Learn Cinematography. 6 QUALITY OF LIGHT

The last few fundamentals have dealt with placement of lights and working towards making them feel motivated and rooted in your scene. These next couple fundamentals deal with the actual quality of that light.
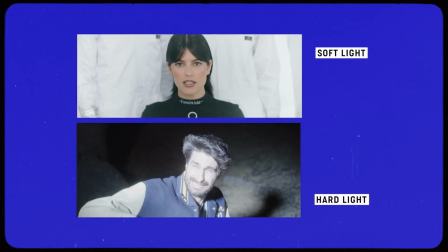Quality of light is a spectrum, ranging anywhere from soft to hard and anywhere in between.
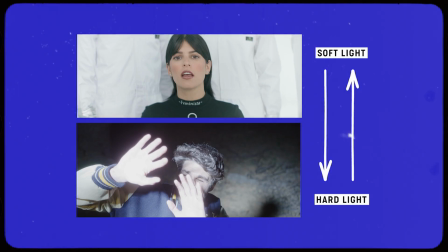Your approach to choosing how to light the scene should stem from what the scene calls for. So, quality of light being a spectrum from soft to hard, but really beyond that spectrum, what is it? What does it look like? If you're framing up on your subject, what makes it soft light and what makes it hard light? The biggest differences between them are soft light is going to look more flattering.
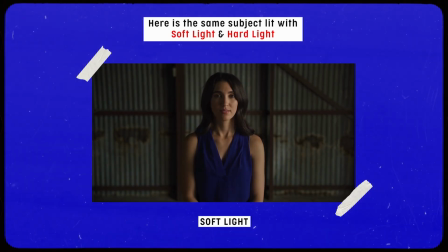You're going to actually minimize hard shadows, and it naturally will sort of fill the face,
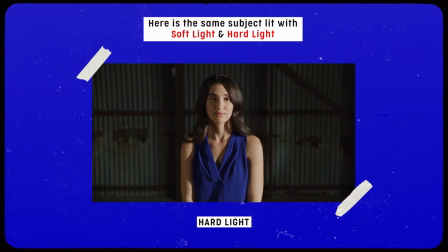as you sort of naturally, if you were to key with a soft source, you're not going to see a hard drop shadow right here.
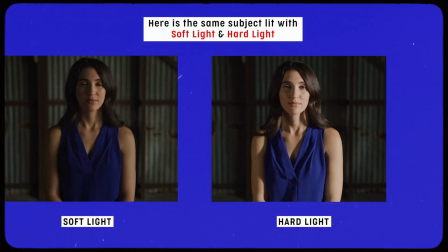It's just going to softly wrap around. Hard light is very much the opposite.
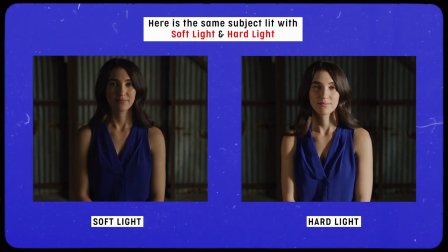Hard light is actually something where if I was keying with it, you'd see a direct drop shadow. And this really correlates to size. And we're going to dive into that as we break down soft light and hard light. And basically talk about when we would use one over the other, when we would use one as a key versus a backlight, and vice versa.
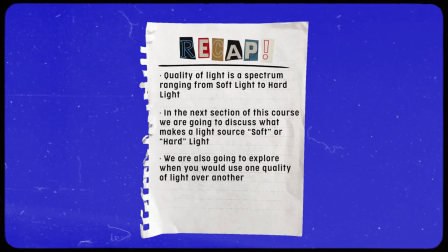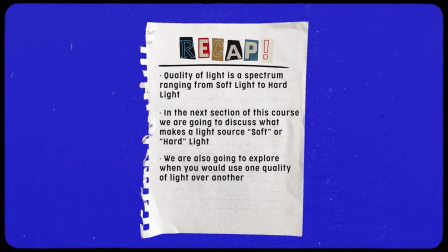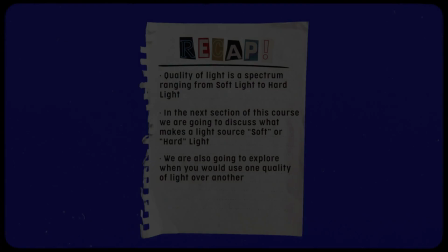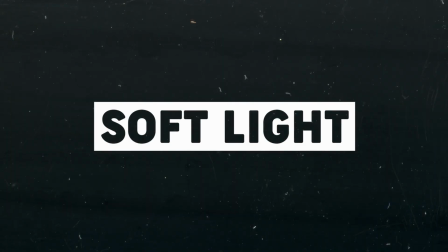My approach as a cinematographer is usually to key with the soft light. Your goal as a cinematographer is to light your subject or an actor in the most flattering way possible, and also keep it looking cinematic. If you look at most movies, much like I did growing up,
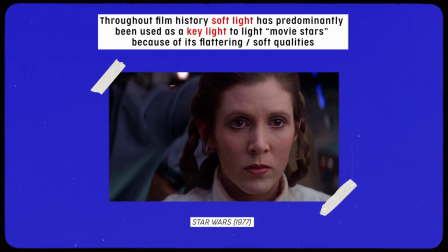there tends to be a trend to make your subject, your actor, your star, your artist look good.
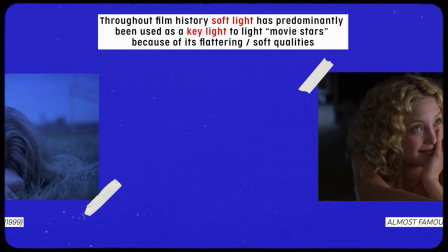They've hired you as a cinematographer for a reason.
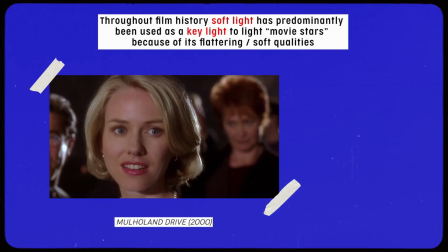They're kind of leaning on your expertise to make them look good, So soft light is a great way to go about that. Soft light is usually, in most instances, used as your source for key, and usually fill is a soft return. You're using basically a bounce, which is the softest light possible, and you're just sort of sending some of that back. So usually the whole front side of your subject, the key and the fill, are inherently very soft.
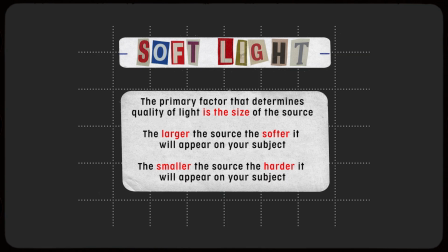It's important to understand what makes soft light, like how do you achieve it? Sure, there are different rags, grids, silks, and diffusion. Every DP is going to have their favorite, but at the end of the day, it's not the fabric or diffusion itself, but the size.
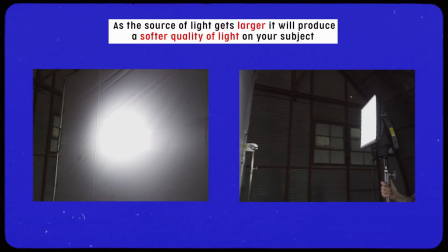This was something that I really did not know for a while.
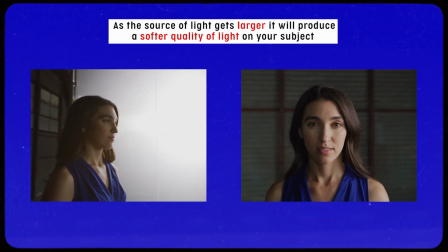I just thought, oh, okay, well, if we want it soft, just put a layer of diffusion, but I was not really understanding why it was soft. The why comes from the size. If something is bigger, it is going to be softer.
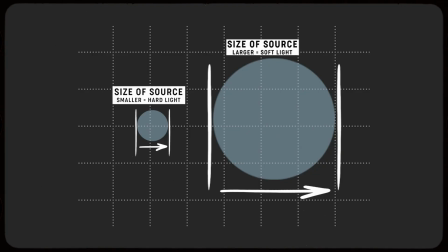If you are going to key me right here, the light will appear softer if it was being sent through
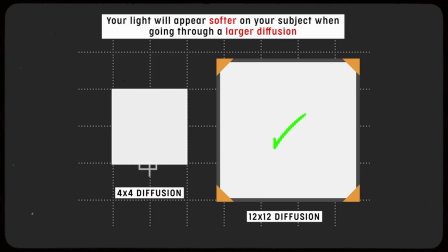a 12 by 12 frame of diffusion versus a 4 by 4 frame of diffusion. So if you just took a 1 by 1 light panel and shine it right in my face, it would appear very harsh.
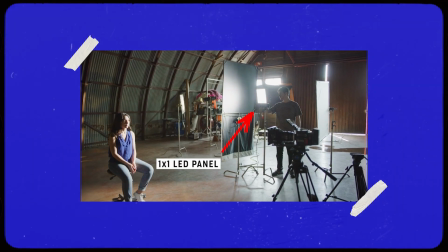1 feet by 1 feet is pretty small.
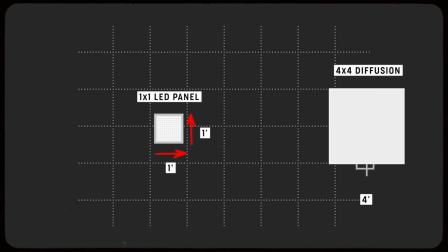But if you actually were to put that 1 by 1 light panel and send it through a 4 by 4 frame, now your light source is 4 feet big.
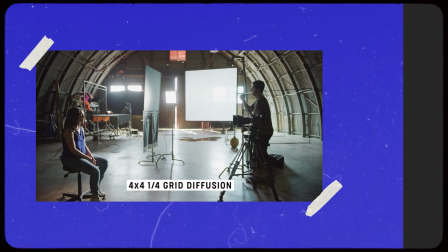The larger it is, it has a better chance at wrapping around and appearing softer, getting rid of harsh shadows.
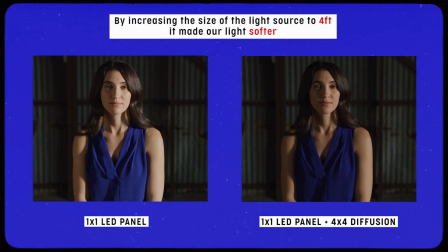And then beyond that, if you took that 1 by 1 light panel and sent it through a 12 by 12 frame of diffusion, it's going to feel incredibly soft. So just to recap, the bigger the source, the softer it is. And sure, your strength and thickness of fabric do play into it,
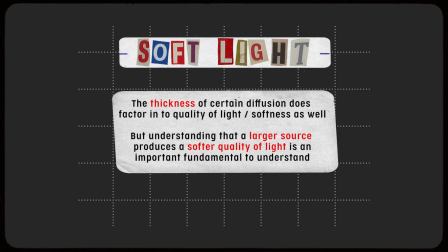but ultimately understanding that bigger is better for achieving soft light is a great place to start.